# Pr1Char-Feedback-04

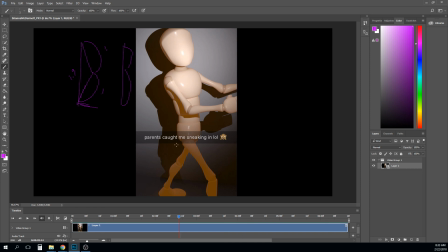And if you have to lock it perfectly at 2, you have to ease in to how that knee goes from 1.9 to 2, because otherwise you're going to get this snap. It has to ease in instead of popping in. And so you'll also see that how it comes out is it kind of pops out. Right?
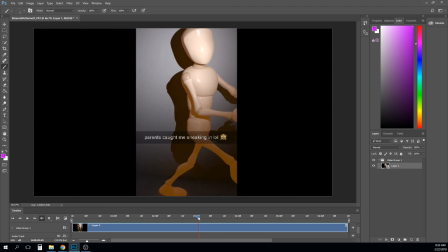It doesn't ease out, it pops out. And so that's IK pop.
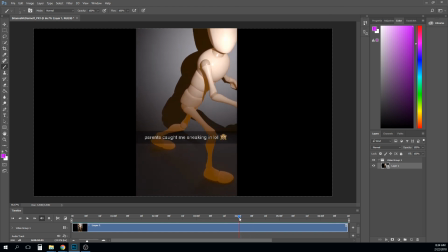We have to watch out for that. The foot in the back is kind of sliding and all the way forward, and then it kind of pushes forward.
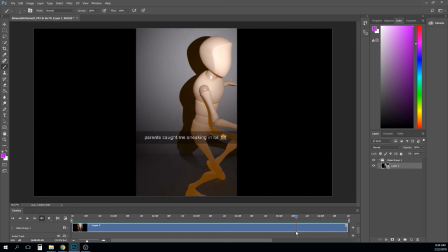The weight, the character is falling down at the same time as that front foot, and so they both reach their destination at the ground at the same time, which wouldn't make sense because it's actually this foot,
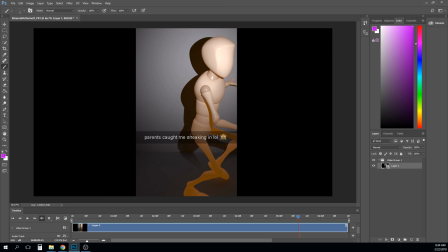the foot that hasn't made it to the ground yet. It landing on the ground is what should slow the hip's descent, right? It's catching and pushing back this way, right? So and so you need to get that foot down there earlier.
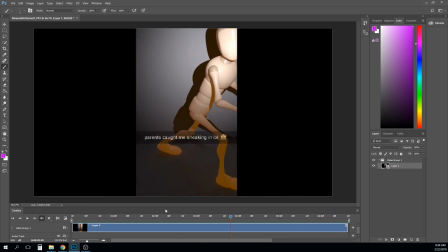And then I think everything from there is that surprise, right? I think you also need a little bit of work on the spine. The spine feels like there's not a ton of animation on it.
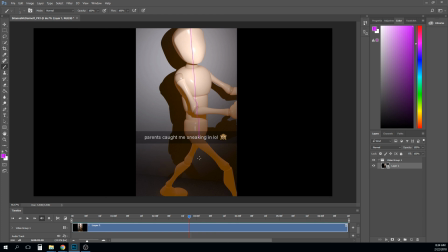For the most part, your line of action, your spine is perfectly straight through the whole thing, right? And so you need to get a little bit of curving going on there, a little bit of bending in there, maybe there.
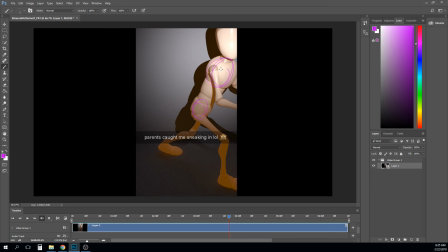Maybe here as he's sneaking, you could do that bend, right, like we just showed, or you could do the opposite, right? We could do more of the spin, right, to get some dynamic posing in there.
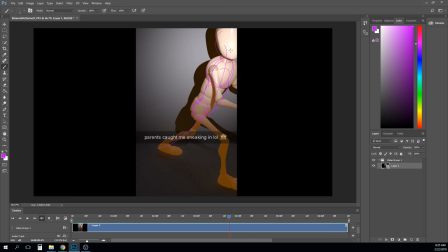Again, when we're talking line of action, that's going all the way through the body. Right now, most of the line of actions of these are perfectly straight. So that would be my 2 cents. Again, like the gag, the joke is pretty funny,
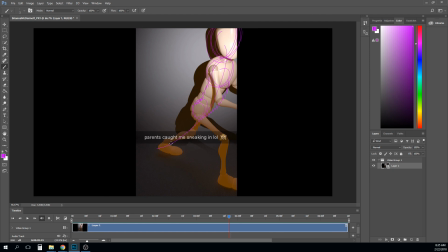but in terms of an animation, like an art director is going to sort of giggle at the gag, and then they're going to stare at the animation and analyze it, and they're going to find the same things I am. So I think you definitely need to put a little bit more work into the actual animation part too.
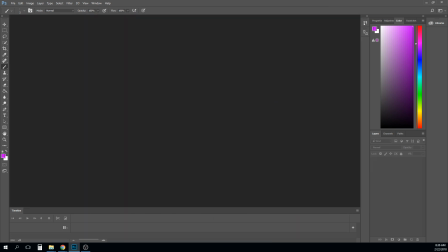So moving on to Miguel.
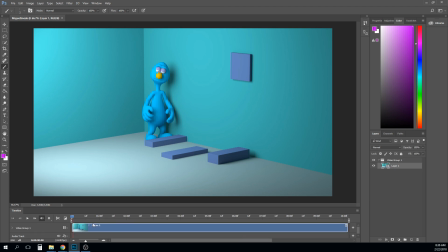Oh yeah. That's funny. So
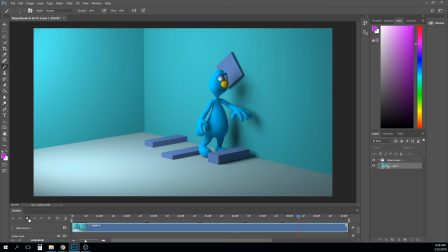I think this is working really good. There's a couple of things I think that the timing and weight get off just a little bit.
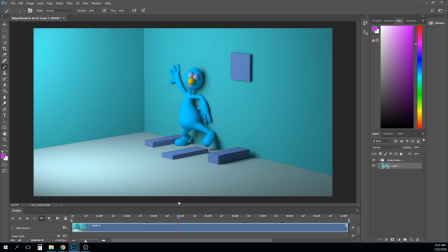Right? Maybe not timing as much as like there may be a couple of extra poses that aren't 100% needed. So let's see, you trim some of it like that.
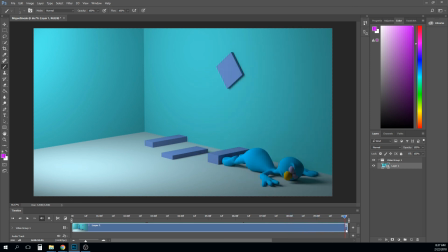Yeah. So I think you're. So here's my list of small things to watch out for, or small things that I kind of notice. But I want to start that with some of the things I really like. I love this, like, everything that's happening here.
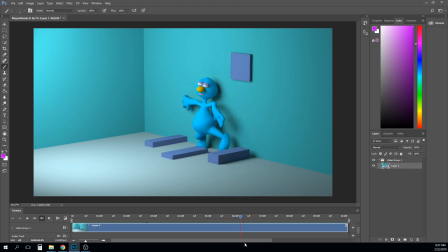Like, you found this really neat little, like, cycle of emotions that is funny.